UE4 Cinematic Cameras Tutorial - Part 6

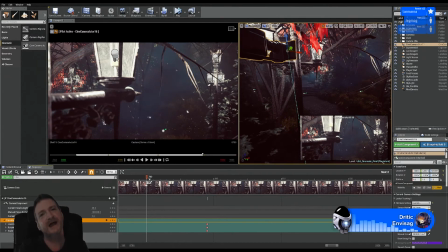4806s
So I hate ISPs, and I hate ISPs. The project's going good. Anyway, are you talking to me, or if you're asking me, Cookie? Yes, we're going well. We're up to shot 11 now. So, did you see the?
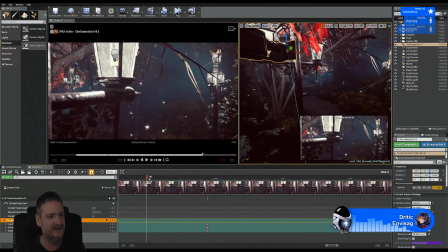4825s
Now my OBS has told me my WebSockets connected again. Who knows? Who knows what's going on? Yeah, but OBS is fine. It's in the green. Yeah, you. It's going well.
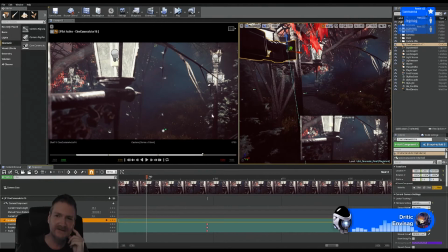4842s
Did you see the shots we'd already rendered out? We did 5 shots last week of the main gate, and we rendered those shots out. And I might as well play it because why not?
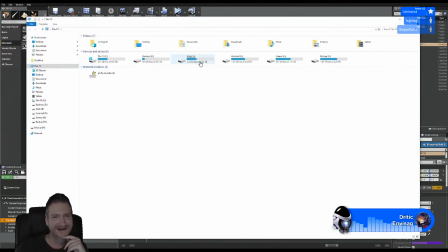4852s
It's my stream, and I want to show people. We did render those out.
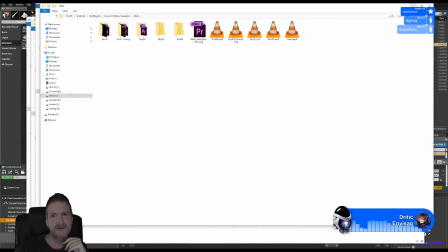4859s
So I'll play them for you, Cookie, and for anyone else that maybe didn't see them, that wants to see the first 5 shots we've got done.
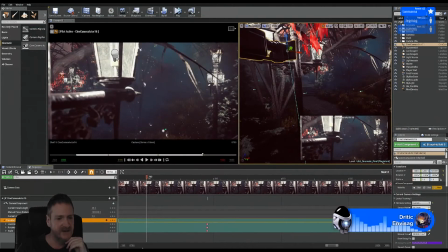4866s
We created 3 new shots yesterday, and we've done about 3 new shots so far today.
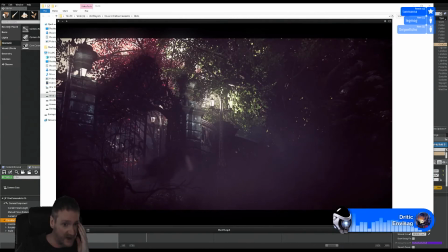4873s
So these are the opening shots, which is outside of the gate before we actually get inside. You may have seen these because I think I was complaining, I was warning you how bad my animation, my bird here was. But I'm going to fix that by cutting to a close-up camera of our birdie.
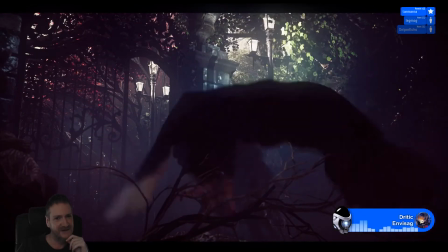4892s
And that'll sort of hide some of my bad animation work before we cut back to the wide shot.
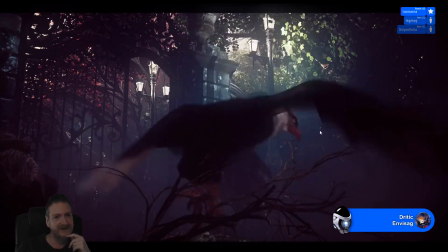4897s
So that's the plan for the bird, to hide the bad animation on the bird.
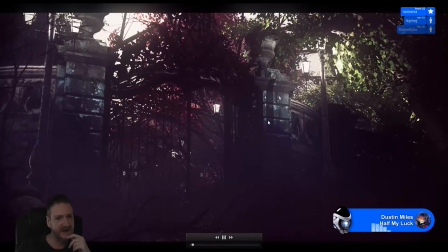4904s
And then we get to just a wider shot of the gate. You remember this part?
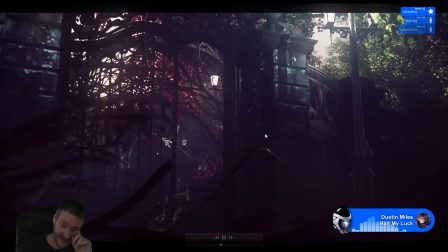4911s
Okay. Yeah, so then we just move into the gate. And like I said, I created 3 new cameras yesterday.
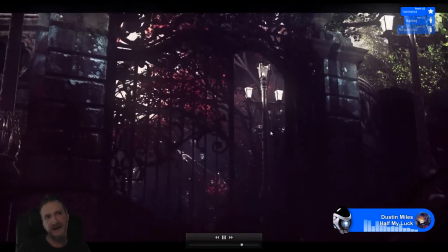4919s
I've created 3 so far today.
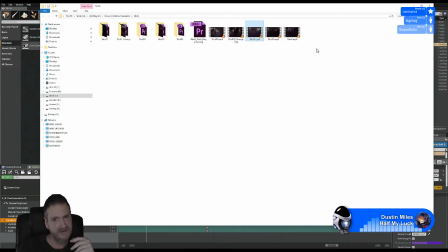4922s
But what I'm going to do is I'm not going to render them out on stream, simply because it's boring for you guys to watch.
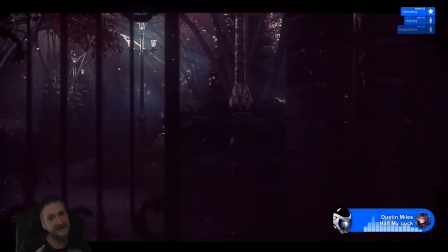4930s
So I'm going to spend the streams setting our cameras up.
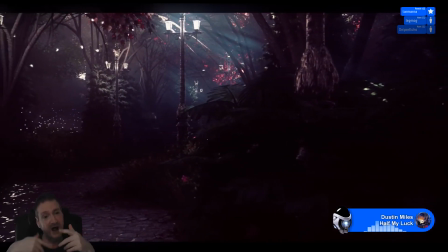4933s
And between today's stream and when I come back on Monday next week, I will render out the images and put it into an MP4 shot like you're seeing now.
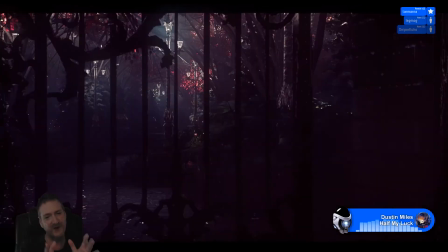4943s
So we work on cameras during streams,
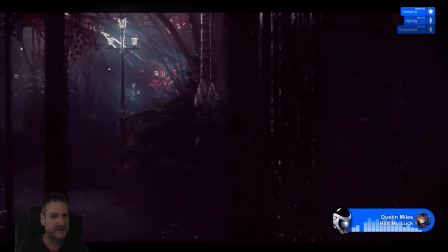4946s
and then on Monday's stream is when we do a review of the cameras where we can see what they look like rendered out.
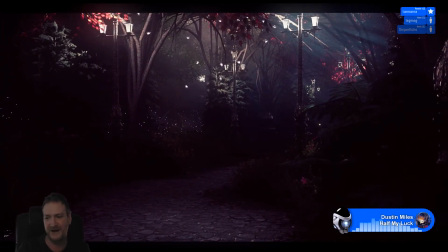4956s
Yeah, it's Cookie saying a bit of tweaking, it would be quite good. I think all amount getting a fluid motion, yeah.
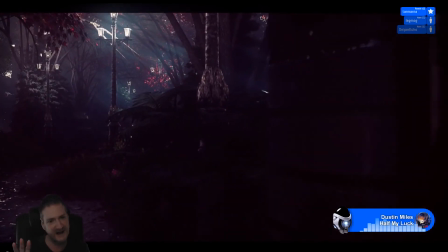4964s
It'll be good enough for what we need, I think, particularly when I do that cut. So I'm not going to show the bird flying in, landing and taking off.
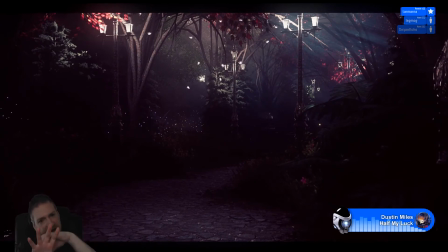4972s
I'm going to show the bird flying in, then we're going to cut to the close-up of the bird landing and taking off, and then I'm going to cut back to the bird flying over the fence.
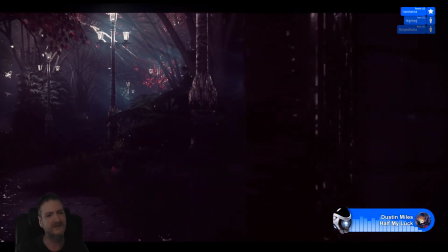4981s
So I'll sort of hide it that way as well. I think that's probably the easiest way to do it.
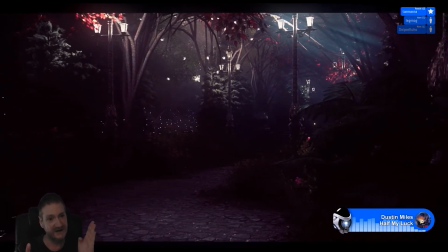4987s
So yes, we work on cameras, and on Monday next week I'll show you the cameras we worked on yesterday and today, rendered out like you see here.
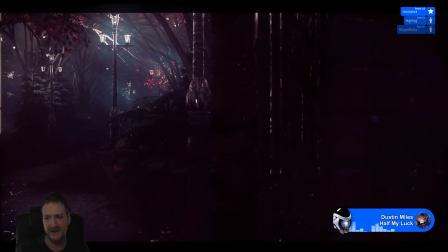4998s
Thank you, Cookie. I'm glad you like the animation of the scene. Looks fantastic.
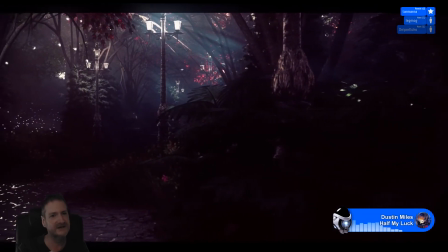5003s
Loving all the atmospherics. Yeah, I like the God rays. I'm trying to get as much of these
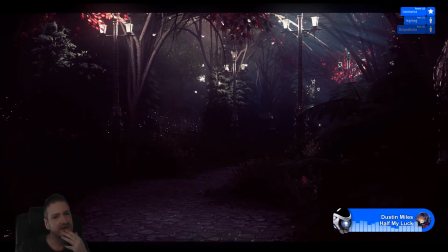5007s
God rays in shot as I can in our cameras, because I think they look cool, and they help to add a lot of atmosphere, like you said,
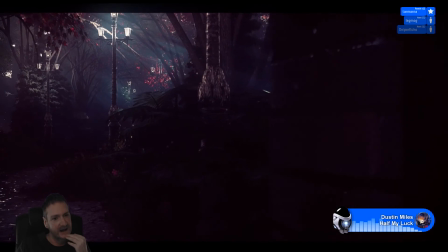5016s
to the scene. So now we've moved through the gate.
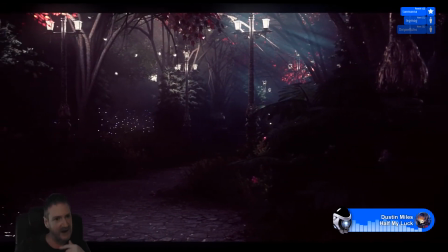5021s
Our cameras are working our way down the path, and that's what we're doing now.
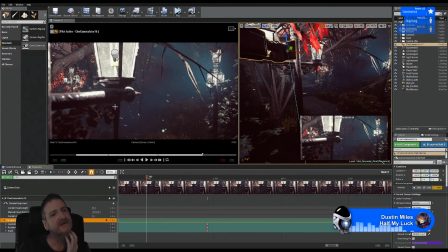5030s
So I'm trying to work out how I want to set this shot up here with this lamppost is proving to be quite difficult. Much more difficult than I thought than it should be. So I'm just going to zoom back out again.
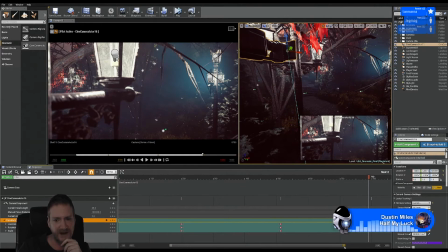5050s
And we'll play back our timeline so I can see what's going on.